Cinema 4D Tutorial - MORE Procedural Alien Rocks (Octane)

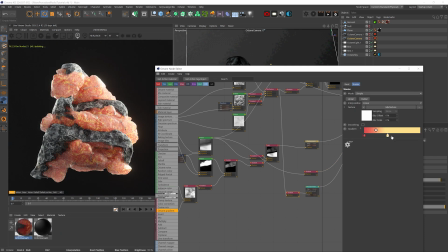Then after reducing the density and touching up the color and the medium, I went back and tried a different approach to mixing the displacement noises,
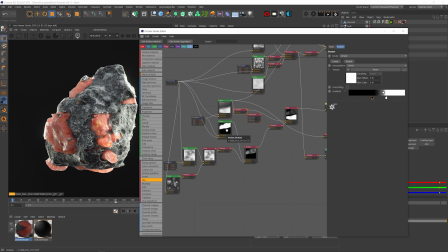where I used a mix node and then used the crystal noise with the black patches as the amount, then the same inverted crystal noise as texture 1 and the rest of the rock displacement noises as texture 2.
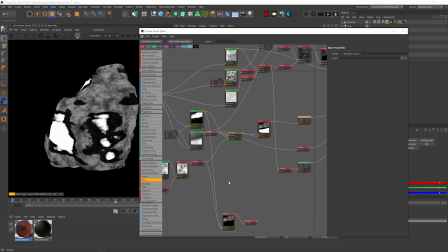Then plugged that mix node into the displacement.
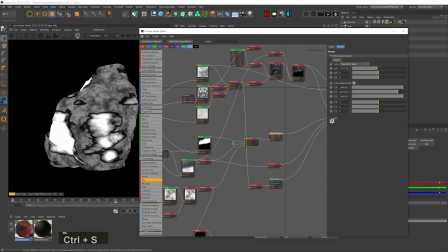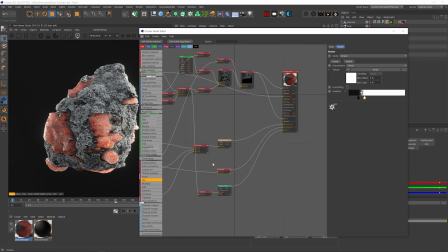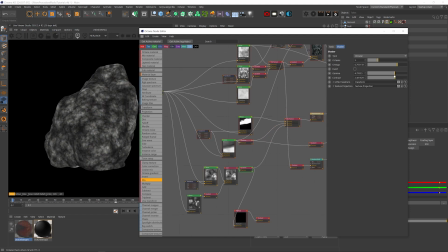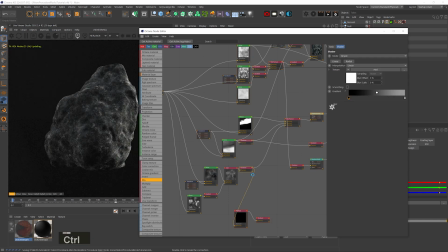Then just adjusted the noises, crashed.
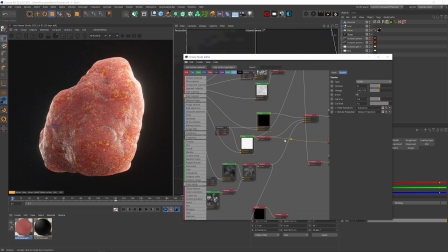And then changed the crystal noises type to Perlant, which actually I liked the results of that better.
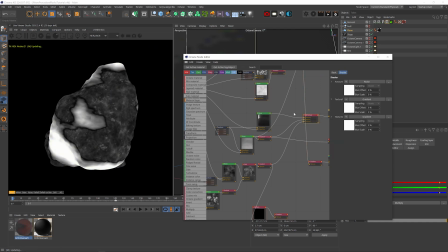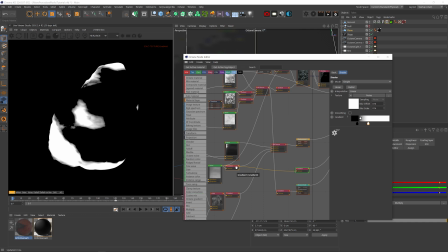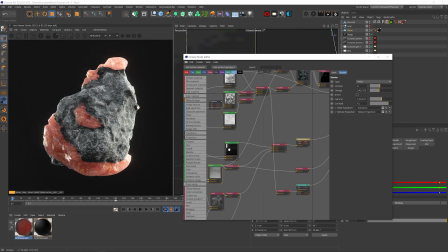From then on it was really just getting the contrast and spread subtleties of the crystal noises just right using the noise node, gradient nodes, and I ended up adding a color correction node to them to get even more subtle control over the contrast and exposure of the noises to kind of match between the two displacements and the two textures just enough to a point where I'm satisfied.
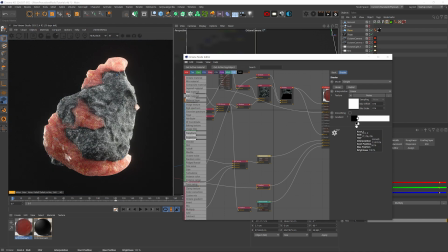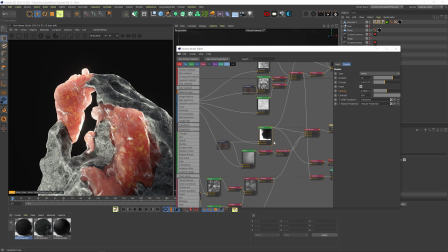If you want to make the different textures kind of grow like in the intro I made, all you got to do is animate the gamma of these two noises.
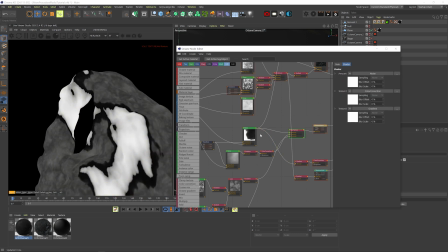So I'll solo the whole thing and first we'll go to the frame where we want the animation to stop. We'll select both noises and keyframe the gamma. Then we'll go to the first frame, select the noise with the black patches and slowly bring down the gamma till we don't see it anymore then keyframe it and
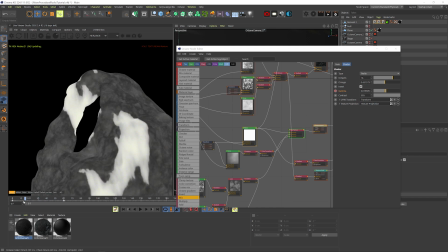because this noise is masking the white noise it's already working however you probably want to also keyframe the white patches as well so the
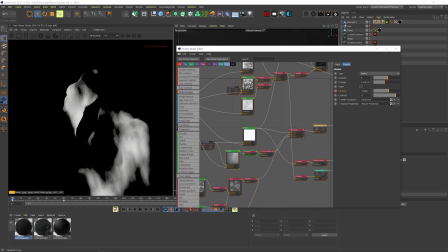bulging displacement will appear like it's growing and doesn't just burst out so on the first frame we'll bring up the gamma of the white patches slowly
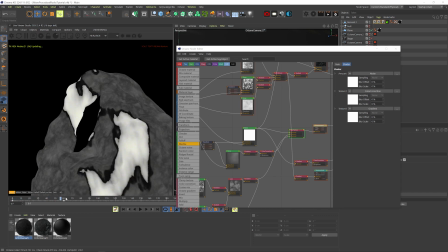till we barely see it and hit keyframe and you can see that now it's looking pretty cool and for an even better effect you can go to
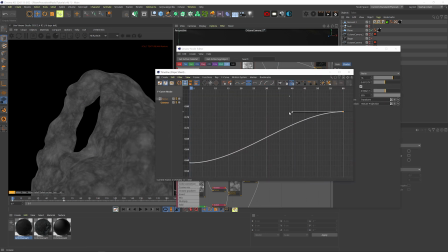the f curve of the keyframes and really ease out the animation so it starts kind of fast but ends very slowly or the opposite you know but
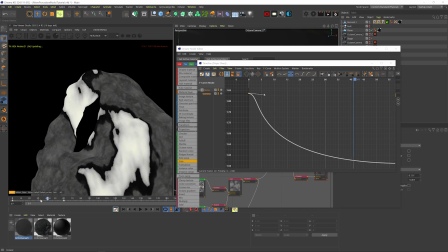you know give it a little character and the same with the other one too and yeah that's pretty much it now you can see that it's
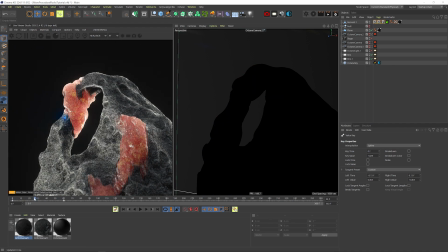kind of slowly growing on the rock and that's what i ended up with pretty much i hope
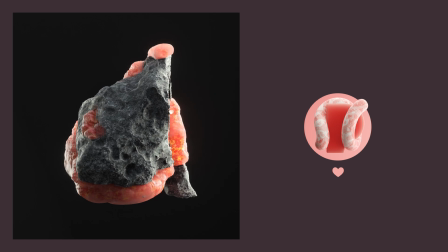that's as exciting for you as it is for me like this is so amazing you can get this amount of detail using just one single material.
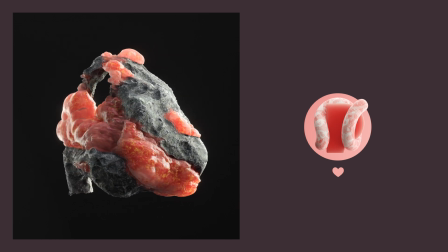I heard good things about the procedural abilities of Octane 2021, haven't checked it out yet, but who knows what we'll be able to do with it.
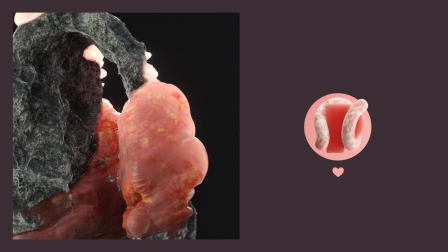Anyway, this project file will be available to my Patreons, and feel free to check out the procedural alien rock material pack on my Gumroad,
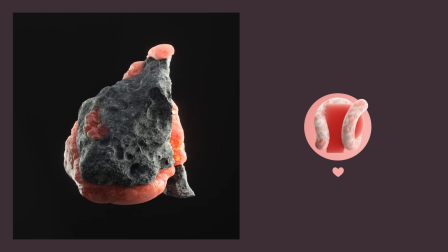procedural madness, and Octane... forever.